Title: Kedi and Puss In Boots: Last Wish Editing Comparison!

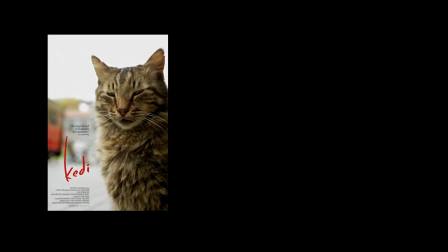(0:00)
Today we're going to be talking about the editing in Kedi and Puss in Boots: The Last Wish.
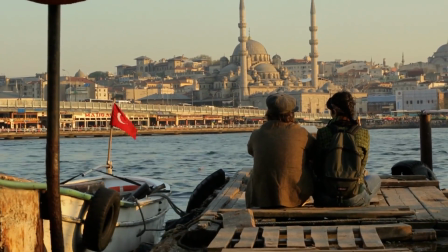(0:05)
Let's get into it. Kedi uses a lot of establishing shots and longer takes where it follows the cats of Istanbul.
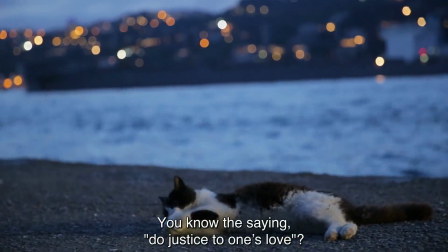(0:14)
They use music a lot for when the cats are walking down the street, especially the staccato music.
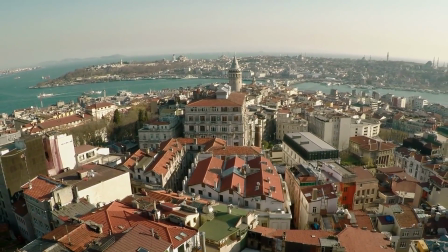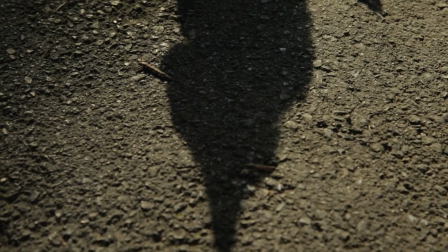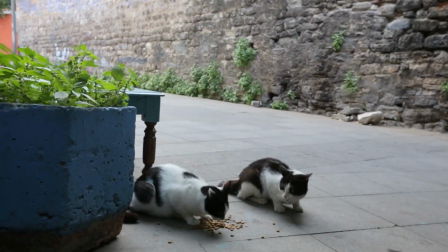(0:34)
They use this music a lot to help change the story. Take a guess how many times you think they use this music.
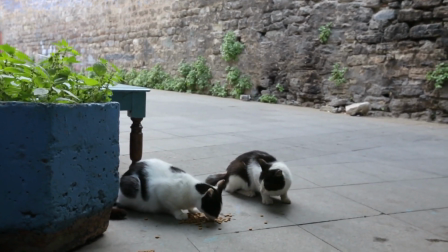(0:40)
I'll give you the answers at the end.
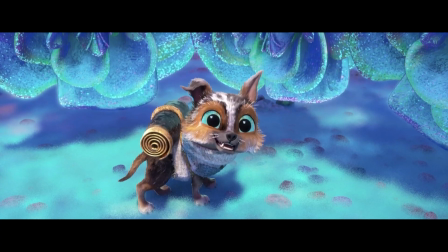(0:45)
There isn't really any shot reverse shots in Kedi, like in a narrative film, but it is a documentary, so it's different.
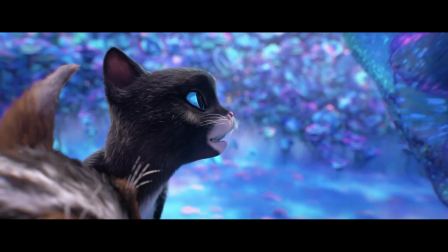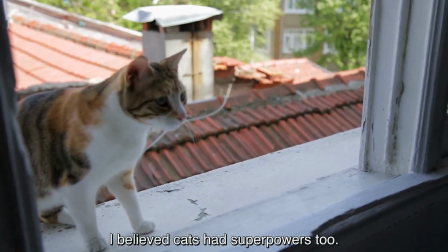(1:00)
The shots tell more of the story, and the interviews make it more understandable or concise.
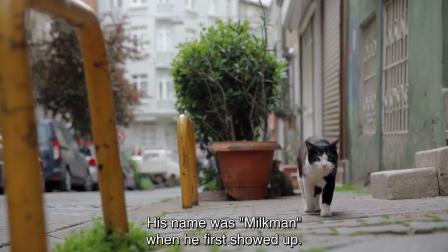(1:05)
It makes it more edible for our brains, easier to understand, and adds more story into it than the shots would.
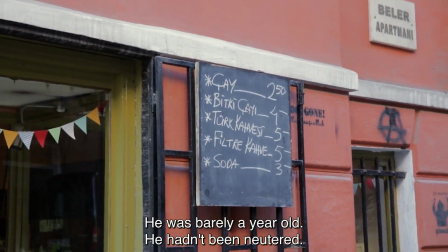(1:14) Bir yaş civarıydı geldiğinde genç oğlan. Kısır değildi.
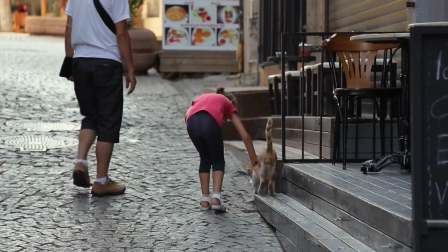(1:19)
Match-on action is very common, mainly people petting cats or cats' movements.
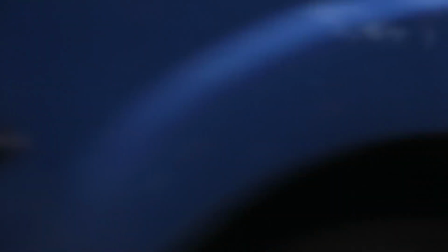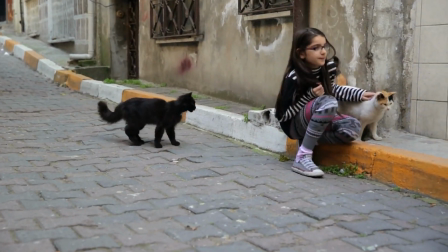(1:30)
After a story is closed, they cut to an establishing shot, then go to a more specific area.
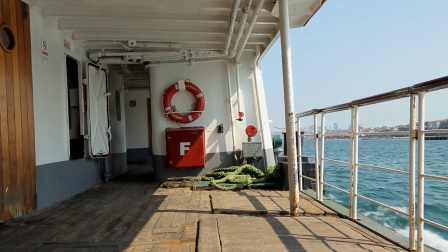(1:36)
Like in this one, it starts with boats, and then it goes to the city,
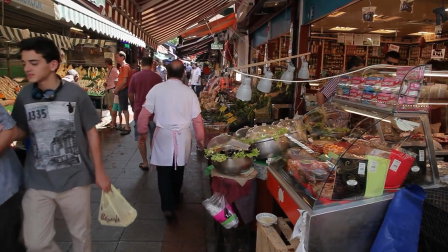(1:41)
and then more specifically the market, and then it goes to the cats in the market.
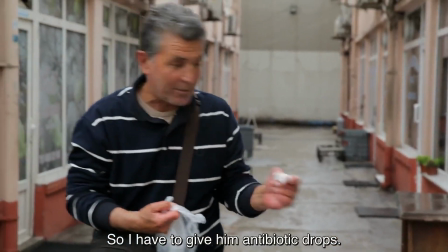(1:49)
It also follows multiple cats and closes off the story before moving on to a new one.
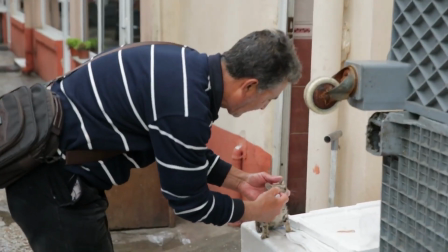(1:54)
While in a narrative film, it more focuses on ending every storyline around the same time to add drama to it. While this isn't really an editing thing, it makes editing easier. Now let's move on to Puss in Boots: The Last Wish.
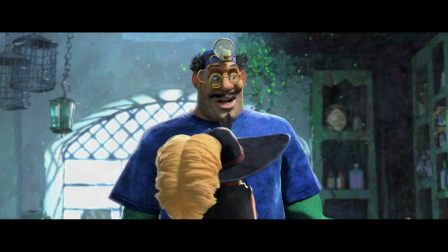(2:12)
A lot of Puss in Boots and more narrative films use reaction shots.
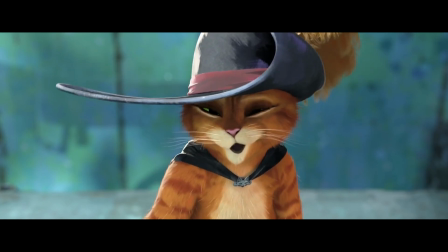(2:18)
That's how they move the story forward. That's how they let the viewer know the feelings in each scene.
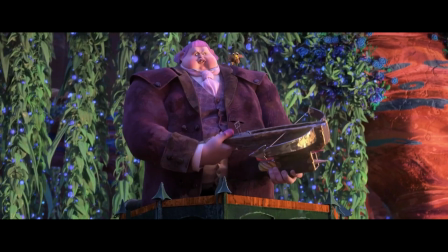(2:26)
Something I realized is they cut to show reactions more than Kedi,
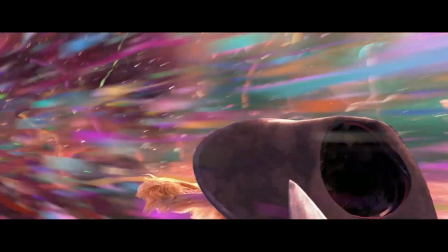(2:29)
which makes sense because Kedi doesn't really have a lot of situations to do shot reverse shot.
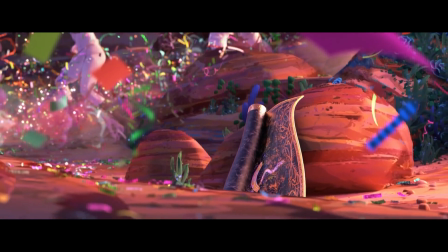(2:36)
Unlike a narrative film, they want to do shot reverse shot a lot more in order to show the emotion of the scene.
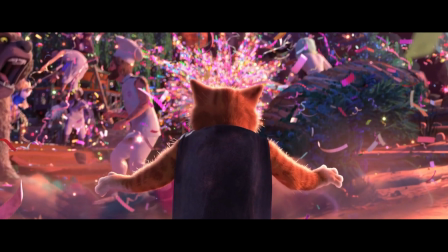(2:43)
Kedi shows emotion but in different ways.
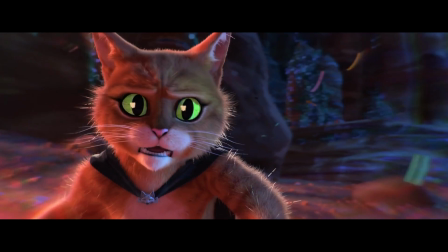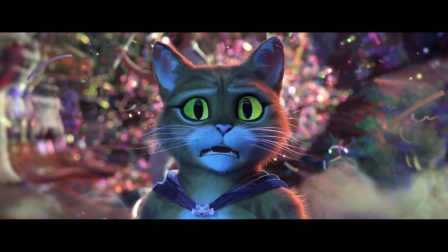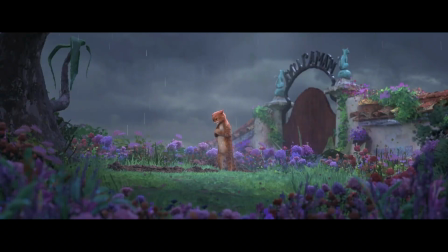(2:59)
Puss in Boots relies on harsh cuts for humor in some places, to drive the story forward, and to check in with the B-plot.
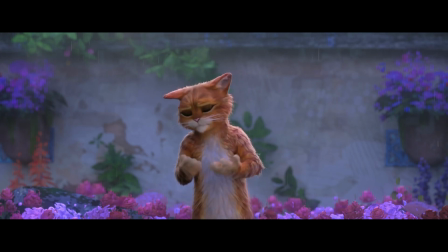(3:07) Thank you. But it would be a crime not to try.
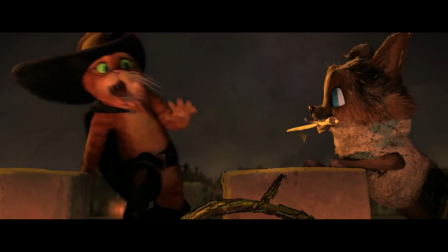(3:16)
I've already said it, but they use a lot more cutting back and forth to show reactions, which is expected for a narrative film.
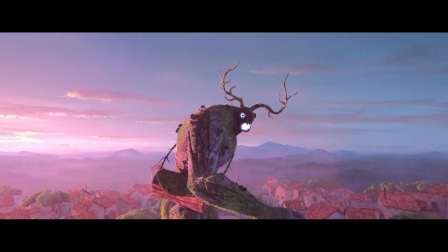(3:25)
They also use cutting to over-exaggerate actions and motion,
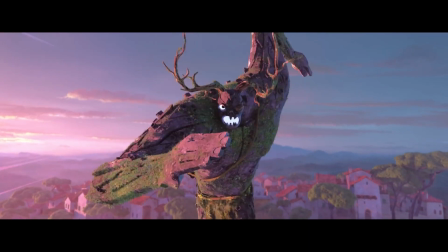(3:30)
to extend time, to make it seem like things are going on longer than they actually are.
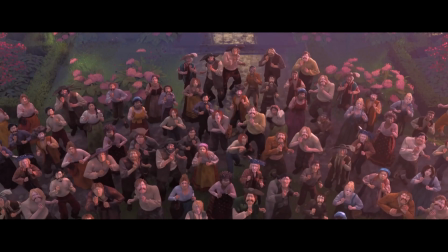(3:37)
This is a common thing to do in narrative film.
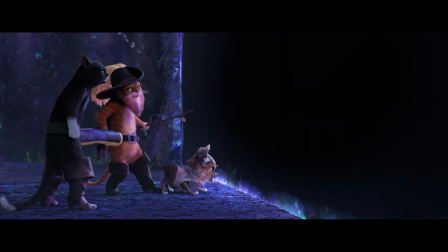(3:40)
Something I noticed that both of them do is cutting to show the characters' intentions, to understand them better.
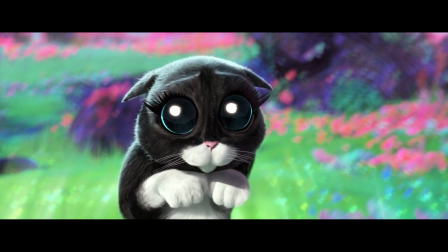(3:47)
Puss in Boots cuts more often than Kedi does because they have different angles to cut to,
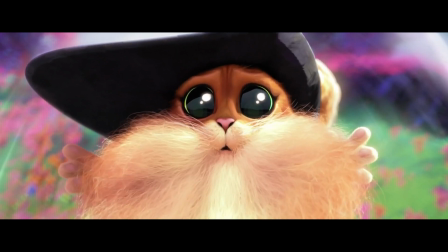(3:54)
while in Kedi, especially for interviews, they don't have different angles.
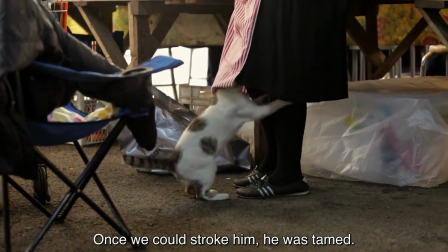(3:59)
They only have one shot of the interview. But they do cut to different shots of cats.